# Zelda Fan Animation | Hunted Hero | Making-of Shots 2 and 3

Thank you for checking out Core Art Studios. I'm Cory, and today we're taking a behind-the-scenes look at Shots 2 and 3 of my 2D animated Zelda short film, Haunted Hero.
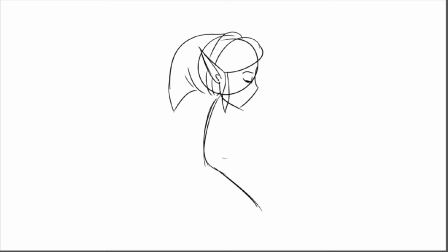Shot 2 comes right after the establishing shot of Hyrule. This shot will have no frame-by-frame animation, as Link is pretty far away from the camera, and he's just playing the ocarina, sitting and relaxing.
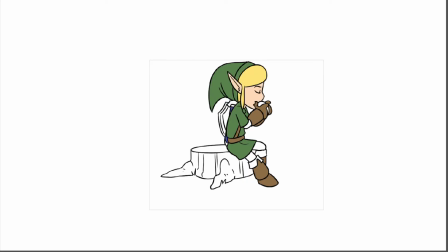I do draw an image of Link in Photoshop, color him, and then drag in some cartoony images of trees that I drew earlier today.
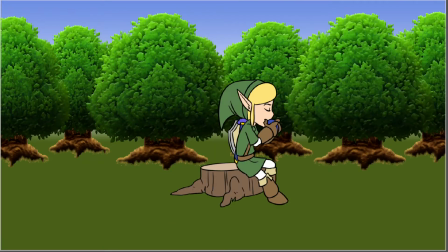I add in a base background of grass and sky, and then drop in a couple rows of these trees on top of that.
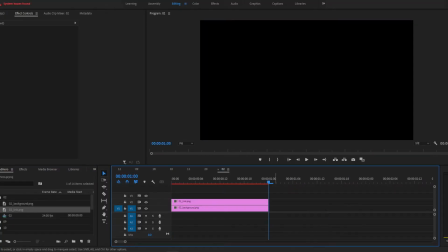I export the images and then bring them into Premiere. I position them and animate a dolly-in effect.
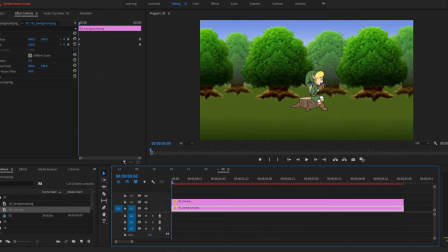I'm trying to give the illusion of 3D space by having the image of Link scale up faster than the images of the trees.
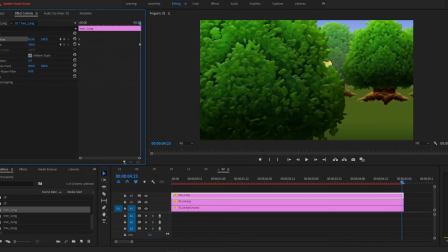To make this simulated dolly-in effect more convincing, I place a couple trees right up against the camera.
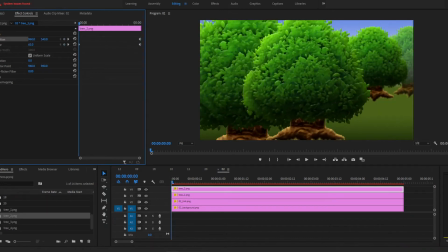The camera will move between these two trees, and they will become more blurred as the camera pushes between them.
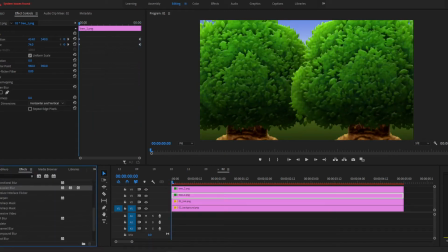Basically what I'm doing is creating different layers. A layer of trees, Link on his own layer, and then another layer of trees closer to the camera.
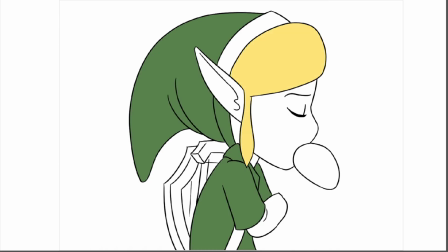This will give the illusion of depth in the animation. With the simulated camera movement of shot two animated, I jump into shot three.
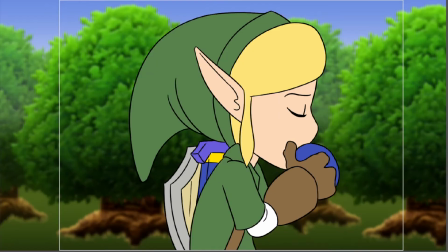This will have another simulated camera movement of a tracking shot moving from right to left.
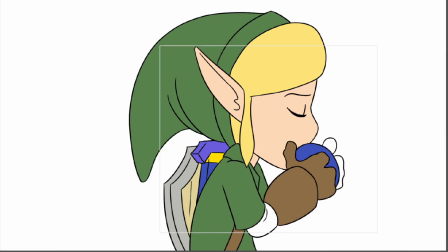There is a little bit of frame-by-frame animation in this shot as the camera is closer to Link. He's still just playing his ocarina, sitting in place, but now you can see his fingers moving as he changes the notes throughout the music.
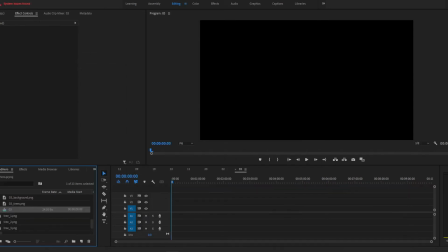In Premiere, I add a parallax effect by having the trees behind Link move more slowly than Link himself moves.
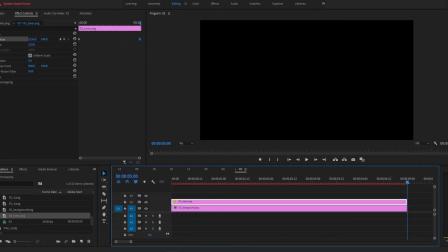In these two shots, the hand-drawn animation is not the focus, instead favoring simulated camera movements.
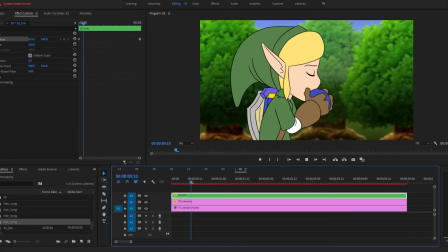The images were created in Photoshop, the animations were done in Premiere, and shots 2 and 3 are ready for review. Let's take a look. Just a reminder, if you liked this video, like the video so YouTube can spread this to more people.
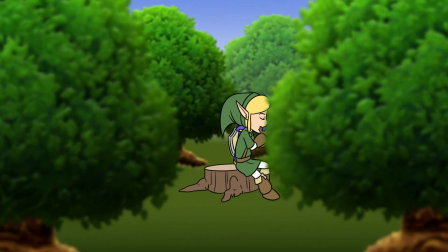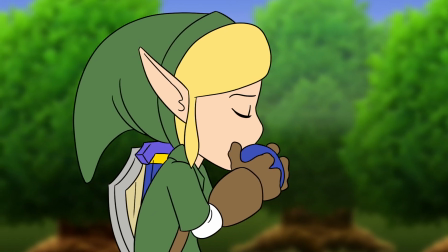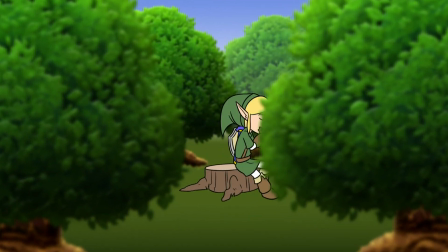And that's that! The shots are fairly simple to make, but I think they give a convincing effect.
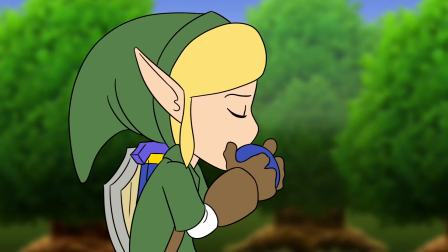The camera dollies in toward Link between the trees, and then tracks across his face from side to side. Interested in seeing more behind-the-scenes videos of this animation? Check out this playlist. And if you want to see what comes next, consider subscribing. Until next time, bye!